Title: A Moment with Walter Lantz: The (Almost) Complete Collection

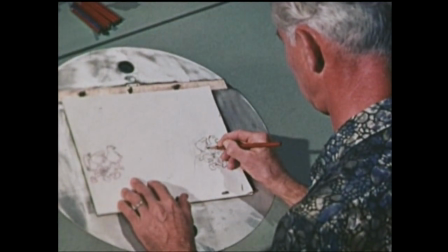(45:19)
For example,
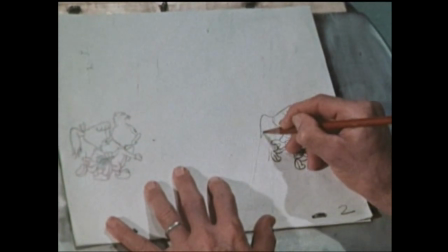(45:22)
if Nott Head and Splinter are walking, the animator would draw them in the starting position and at the end of the walk.
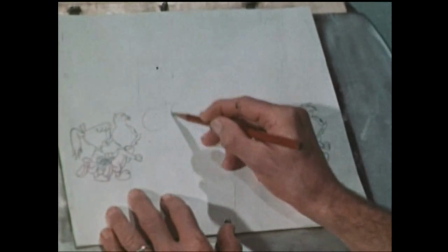(45:29)
He would indicate the number of drawings he wanted in between.
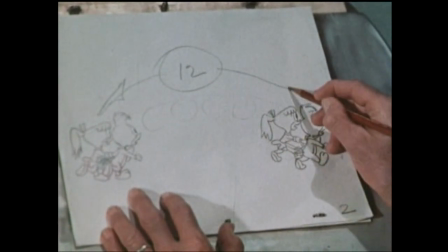(45:36)
Then he turns his key drawings over to his assistant to complete.
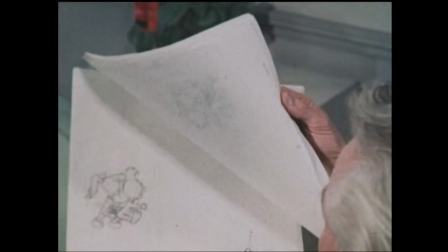(45:41)
When the drawings are completed, the animator flips through them to determine whether the action moves smoothly. When the animators satisfy with the drawings, they're checked by the director before going to the camera department. On one of these shows, we'll follow along and see what happens to them there. You know, to travel anywhere, we humans have to have tickets, but not Woody. Woody's ticket is just an idea in a writer's head. Wherever the writer wants to send Woody, we can get him there.
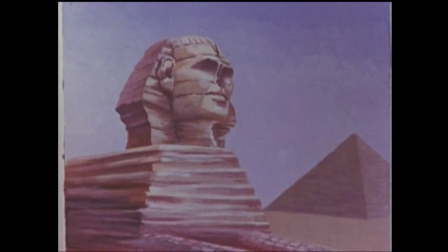(46:18)
This will give you an idea of the strange places Woody has visited. We sent him to Alaska.
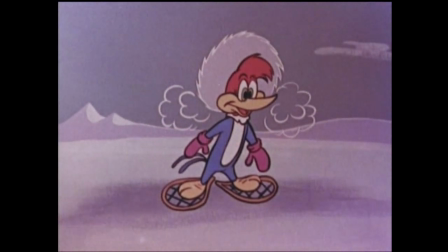(46:25)
Where it was too cold. To a jungle near the equator.
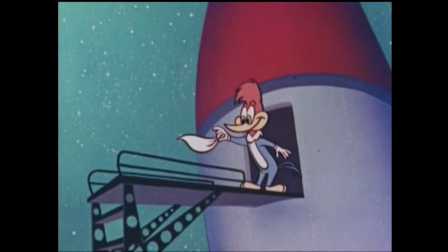(46:30)
Where it was too hot. We even sent him out of this world in a spaceship.
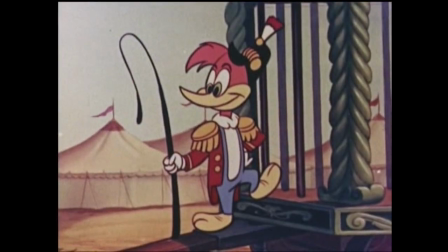(46:35)
Where it was too lonely. And once we took him to a razzle-dazzle circus.
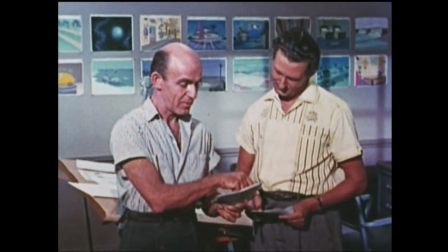(46:41)
Now there's a place that's just right. Woody's travels start here with the director and the background artist.
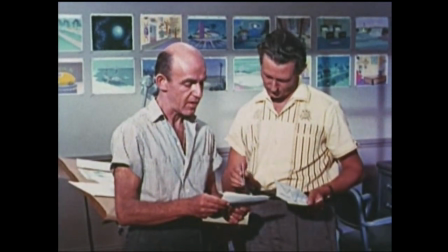(46:50)
Alex Slovie, the director, and Ray Jacobs, the background artist, are planning the backgrounds for one of Woody's adventures.
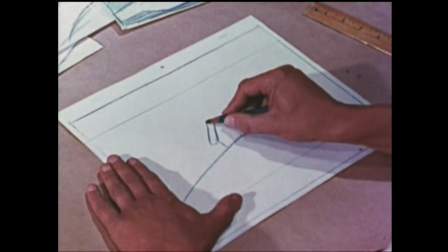(46:59)
The background artist goes to work on what we call a layout sketch.
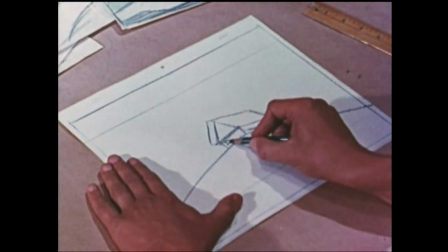(47:04)
He works from the storyboard, but he makes his drawings more complete with greater detail.
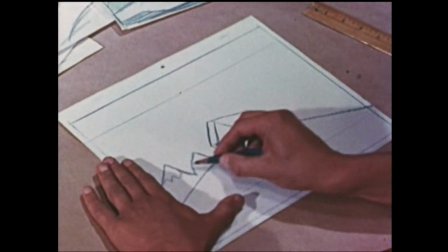(47:11)
He draws both the interior and exterior backgrounds. He tries to keep them clear and simple so they can be recognized easily.
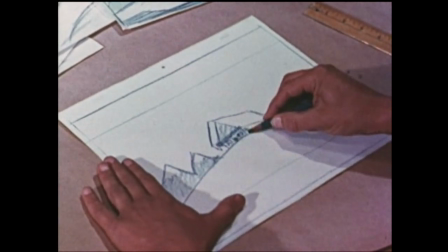(47:21)
That's because Woody's pictures are shown in 72 different countries around the world.
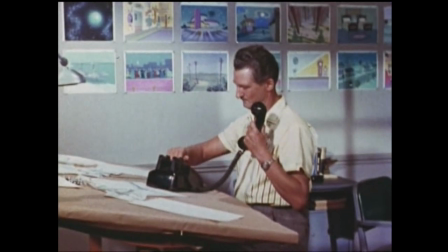(47:29)
When he needs information about a particular location, he may ask for help from the library. library.
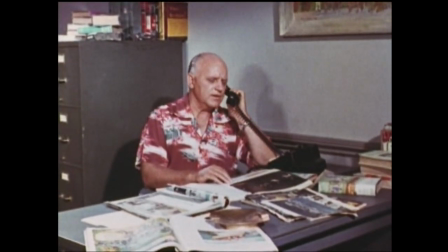(47:37)
That's where we keep books and magazine pictures of costumes and places like the Eiffel Tower,
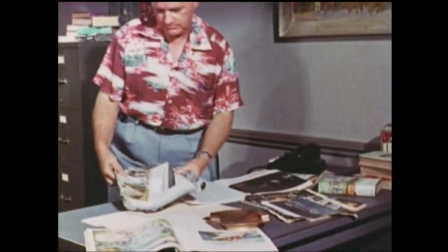(47:44)
the pyramids, or the beach of Waikiki.
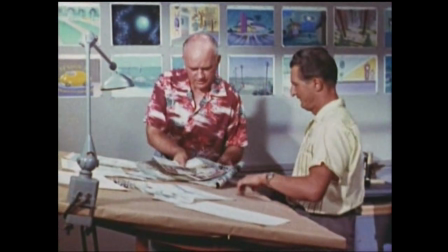(47:48)
Lowell Elliot, who is in charge of our library, brings some illustrations for Ray to look at.
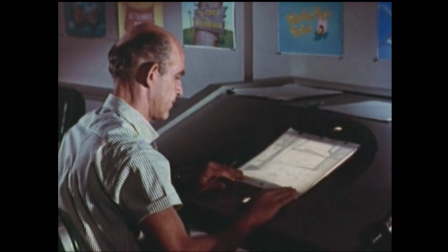(47:56)
When the layouts are finished, a director The character uses them to set the stage for the actions of Woody.
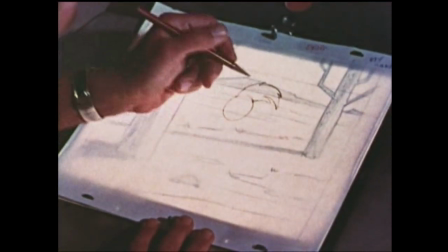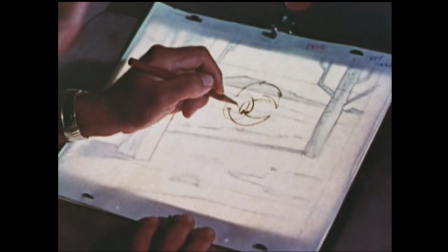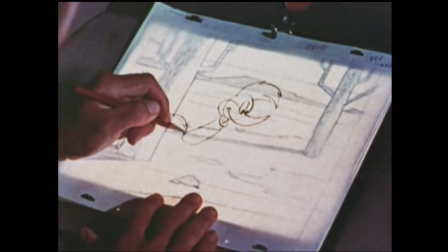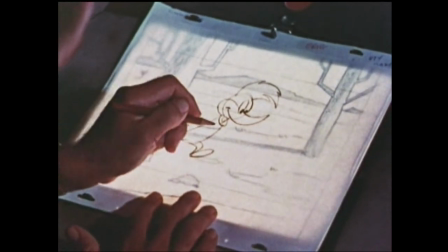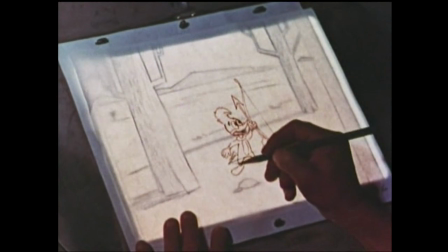(48:24)
Then the animators draw the actions of the characters on sheets of paper placed over the layout.
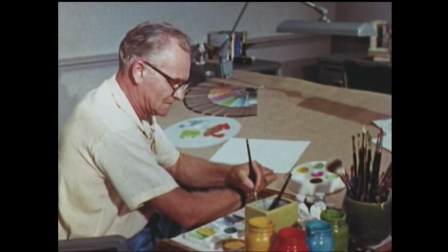(48:32)
Now the backgrounds have to be painted in full color.
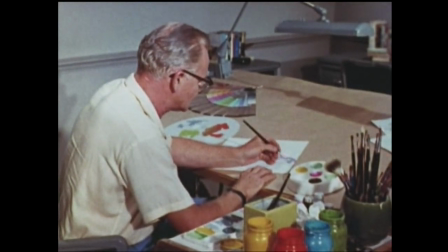(48:36)
This is done very carefully, for we don't want the background to clash with the colors of the characters.
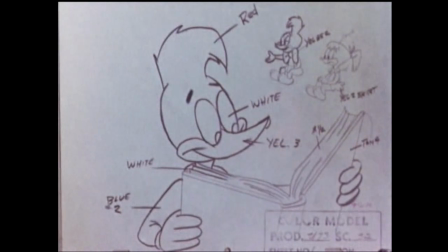(48:45)
the different colors used on the characters are marked on the model sheet
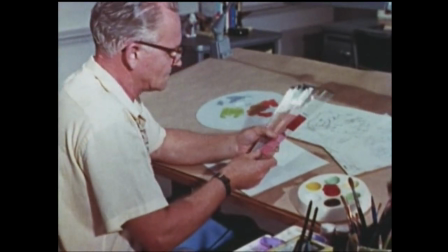(48:54)
a color chart is used to select the right color and shade
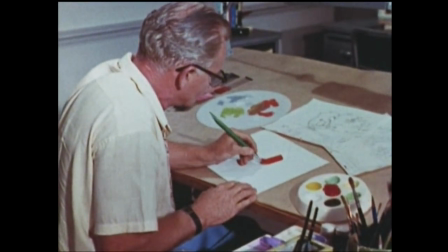(49:02)
we certainly wouldn't have Woody standing in front of a barn painted the same shade of red as our wacky hero you can say that again
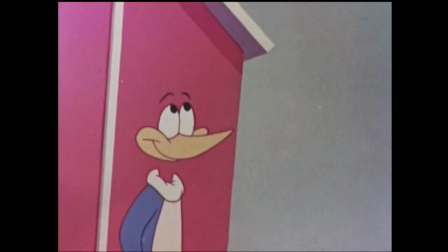(49:12)
where are you Woody? right here boss
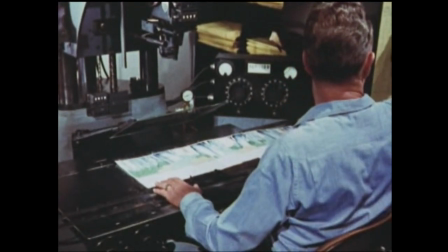(49:18)
When all the backgrounds are completed, they go to the camera department, they're placed on pegs.